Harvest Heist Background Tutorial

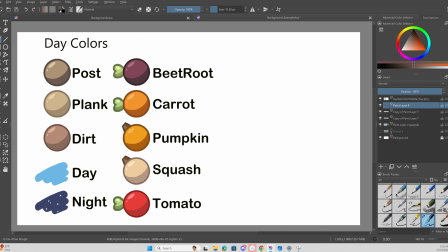[20:39]
I'm going to go in the dirt colored outline,
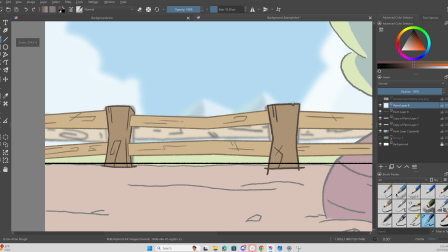[20:42]
and I'm going to go above it, and then I'm just going to loosely follow it, just so the dirt itself looks a little more organic, looks a little more like dirt, because in the actual shot, this is a little extra step, not really needed,
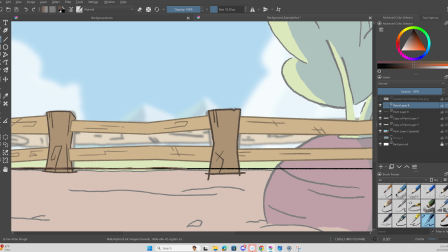[21:00]
mainly because it's going to be blurred out for the most part, but it's still a little bit of detail.
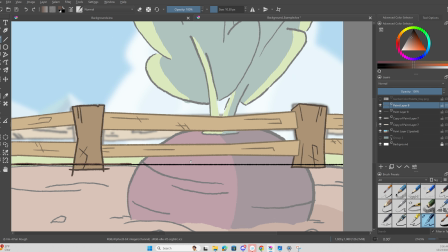[21:06]
It goes the extra mile, just to show that it's a little more passion towards it, and it helps.
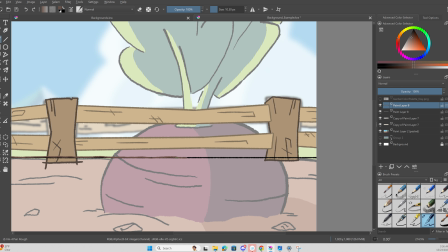[21:12]
I think in the long run it'll help each shot when we put this kind of like effort in.
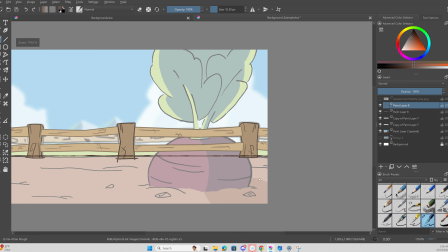[21:19]
Cool. So we have the line art done. Awesome. Now we can just delete the guide that we used.
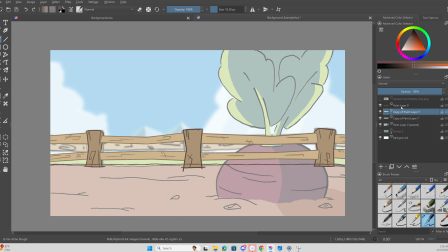[21:26]
Cool. Now we have the outline for the dirt. And what I'm going to do, same principle as before, I'm going to duplicate it.
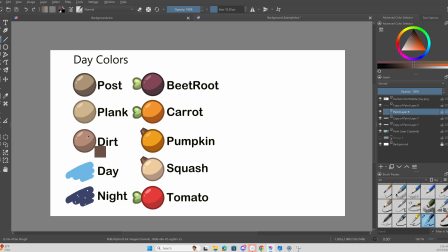[21:32]
I'm going to take the bottommost layer. Actually, I'm going to colored pick the body of the dirt, and then I'm going to go back in,
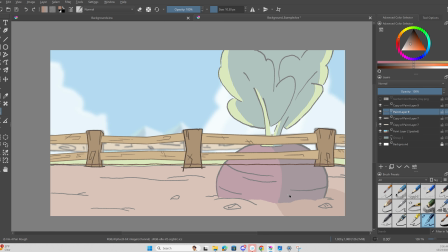[21:38]
and then I'm going to color drop on the bottom layer for the line art,
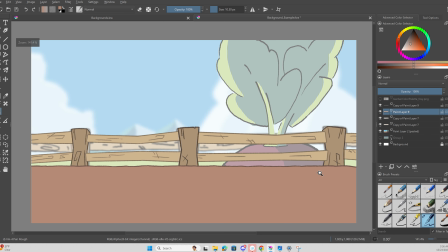[21:43]
and there we go. Now we have our dirt. Cool. We have our dirt.
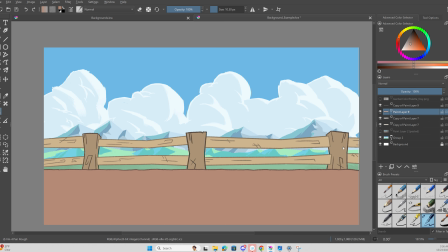[21:49]
Let's take that, and then let's do this. Whoa! We have our dirt with a shot.
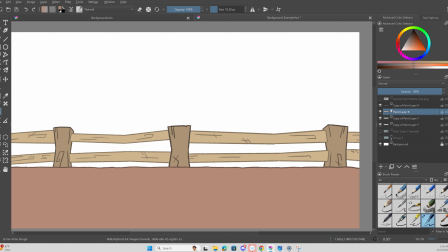[21:55]
Awesome. Cool. So one other little bit of detail that we want to do is for the top layer.
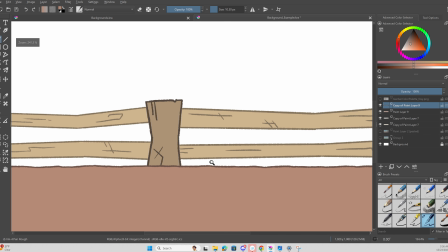[22:02]
We have the outline for the dirt still picked.
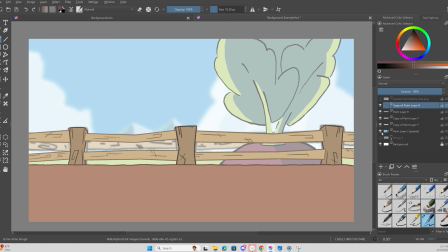[22:08]
What we want to do is, just for a little bit of extra detail, is we want to kind of make these little dirt mounds. And we want to make sure for the outline of them, they aren't any
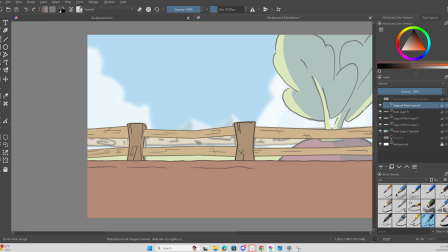[22:21]
bigger or even close to the same size as the actual outline here.
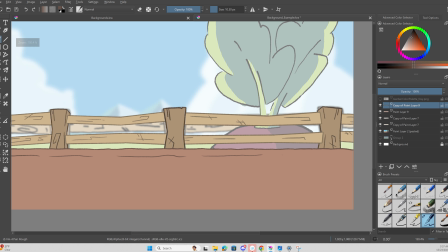[22:28]
Just because we don't, that's just a general rule for whenever you have outline stuff and detail inside of whatever you're drawing,
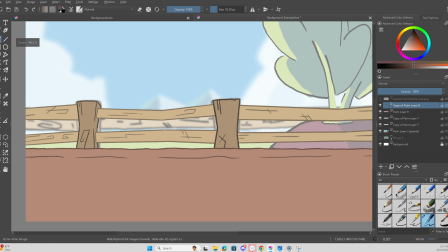[22:37]
is we don't want the line art to all look consistent, because it can make your piece look flat.
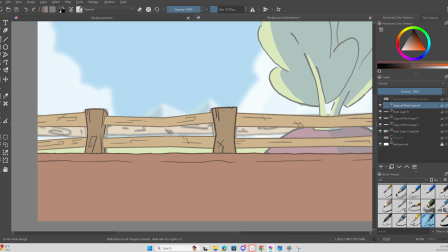[22:43]
It can be very distracting. That's just something we want to avoid. So, just a little extra step. Cool. Dude. Awesome. Cool.
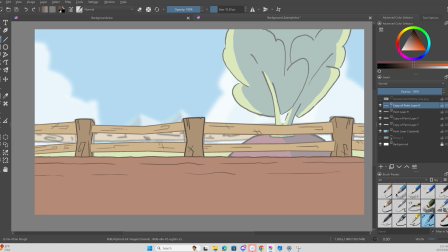[22:54]
So now we have our middle ground done. This is done. Cool. So now what I'm going to do is I'm just going to combine it. So now the line art and the dirt color is one layer.
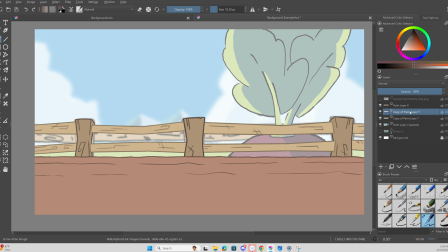[23:09]
The fence post, I'll combine those two. Well, no. We want to keep so for this, we want to keep the line art separate from the color, all of it.
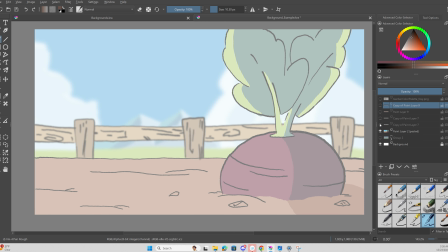[23:29]
So, for example, for the fence, we have the line art. We have both layers, right?
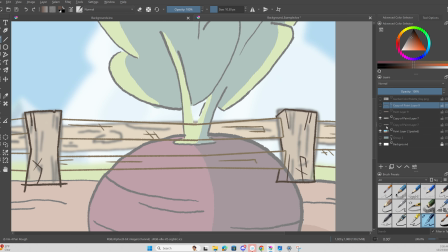[23:34]
We have the top layer for the line art, and then we have the bottom layer that also has the line art, but it has the color inside of it. So we have two layers for the fence. Same thing for the dirt.
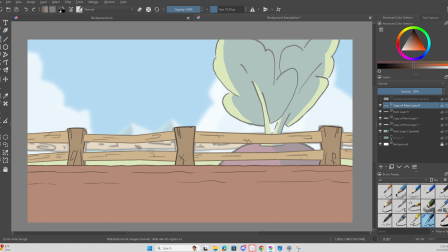[23:44]
And it's going to be, for the most part, same thing for everything, because we want to follow that level 1,
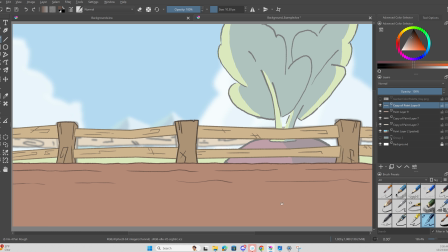[23:51]
2, and 3 guide in terms of detail and lighting and shading. But that's for when, if we're able to get to it. So okay, cool. We have all of our stuff done.
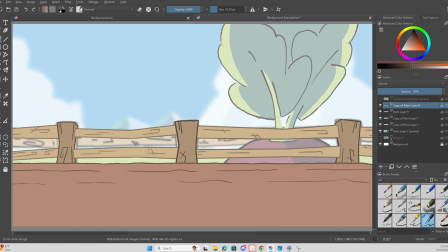[24:07]
For a level, let me pause it real quick. Okay, so I've kind of come to the on-the-spot conclusion, and this will probably change in the future the more we talk about it.
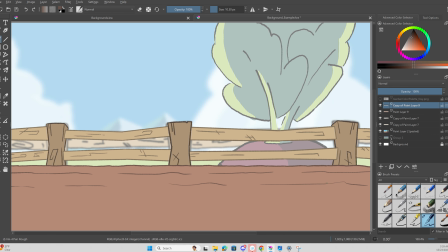[24:19]
But for the level 1, 2, and 3 system that we have for our background detail, I think for the most part we can keep it. We can keep the goal to obviously being level 3. So so let's say we're on a time constraint.